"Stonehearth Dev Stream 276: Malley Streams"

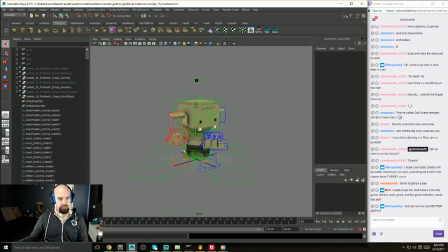So imagine a weapon in his hand, in his right hand, and then he just swings. I believe this is just a Hearthling animation, but you might notice this is 40 frames. That's 10 frames over a second. It's pretty quick.
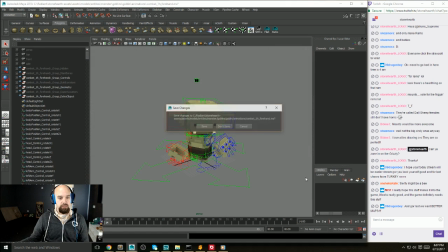And if we go to forehand spin, it's only 36 frames, which is even quicker. And he does a full spin around. So that's relatively short in comparison.
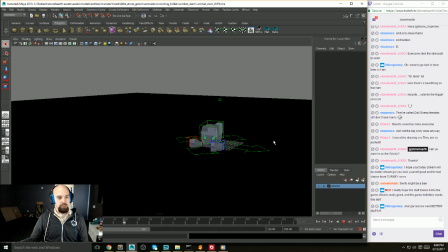This guy, it's 120 frames. So we have a lot of personality in here, but nothing wrong with personality, but this should be like a variant of the attack as opposed to the attack.
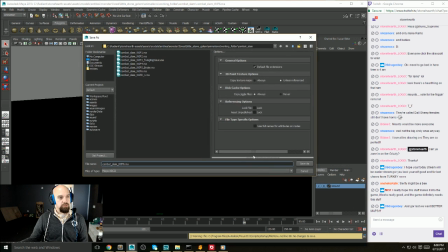So we're gonna save this as number 6 underscore long frame time.
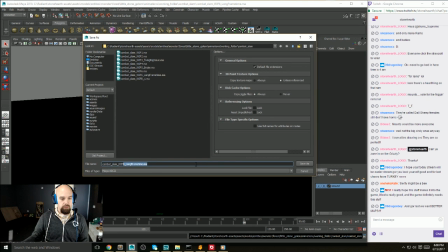We're gonna save it again as 7 shortening.
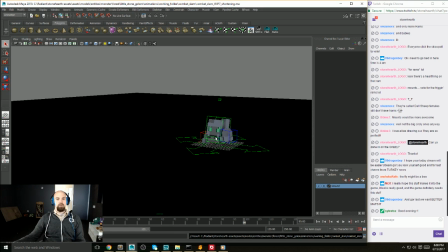All right. Good evening, Celestra. Welcome. Let's see if I'm still in frame. Wait, you. Okay.
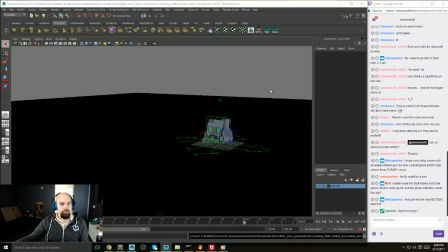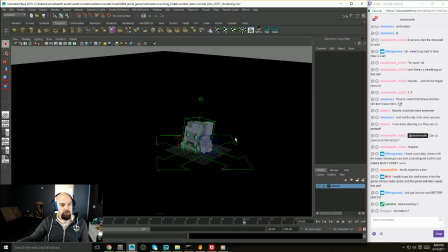Animations. So, that's really freaky.
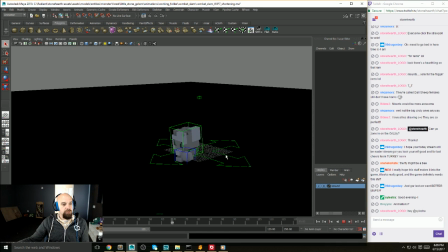You can't have it on the other screen at the same time. So we're just looking at what do we need and what can we cut and what can we speed up. So let's say we're going to make this 40 frames to match the length of the goblin's attack. So if we just make it 40 frames, actually let's do
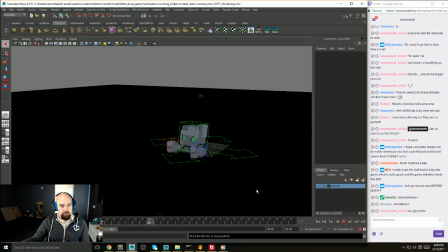So if we do this, that's all we get is a slam. So this tells me that the slam itself should be quicker. Like it, I should say, should like get down quicker.
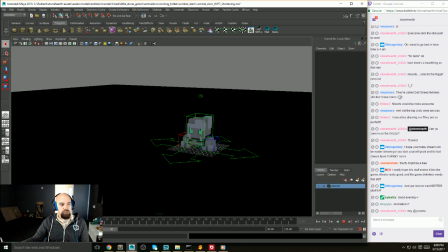And so he goes down in 2 frames. 2 frames is pretty quick. We can try making that quicker, but let's not start there. But then he goes 2 frames down, and then it takes him.
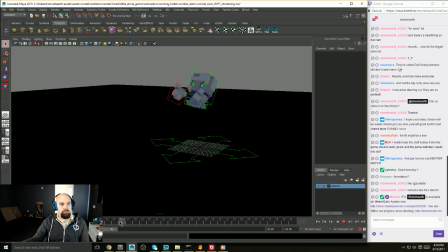Oh, that's weird. Let's see. Boop, boop, boop. Right about 16 frames to hit peak. So that's a half second to get up there. And actually just sliding through that feels slow. Let's watch it. Yeah, it takes him a long time.
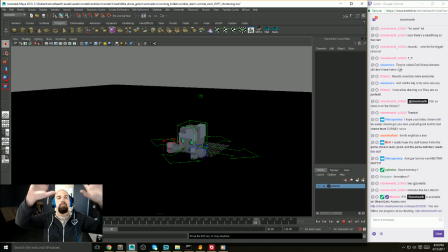He's like, so let's accelerate it more in the beginning, have it hold, and then come down. And then from frame 16, so that's bad. It takes him 4 frames to get down to his
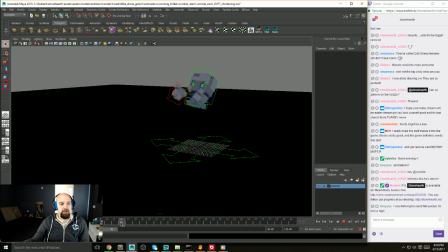impact, which this is supposed to be a smear, and smear because his jaw is open. I'm sorry. Okay, so I'm confusing myself. I'm sorry. So 16 is the apex, 20 is the smear, and 22 is the impact.
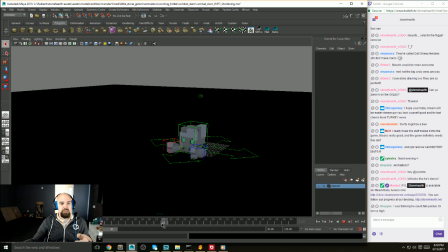So that's actually 6 frames to get from peak to impact. So that's a long time. And then he reacts over 4 frames.
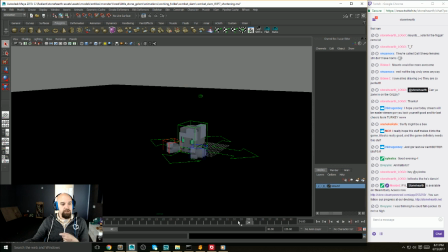Not terrible. And then there's a lot of stuff beyond that I want as well. So he does head shake, which definitely takes a lot of time.
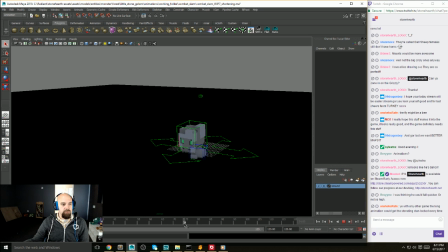But then he's also like starting to lift off his foot. He reaches back. He places down. Like, that's a long time. He doesn't need all that time to get back up.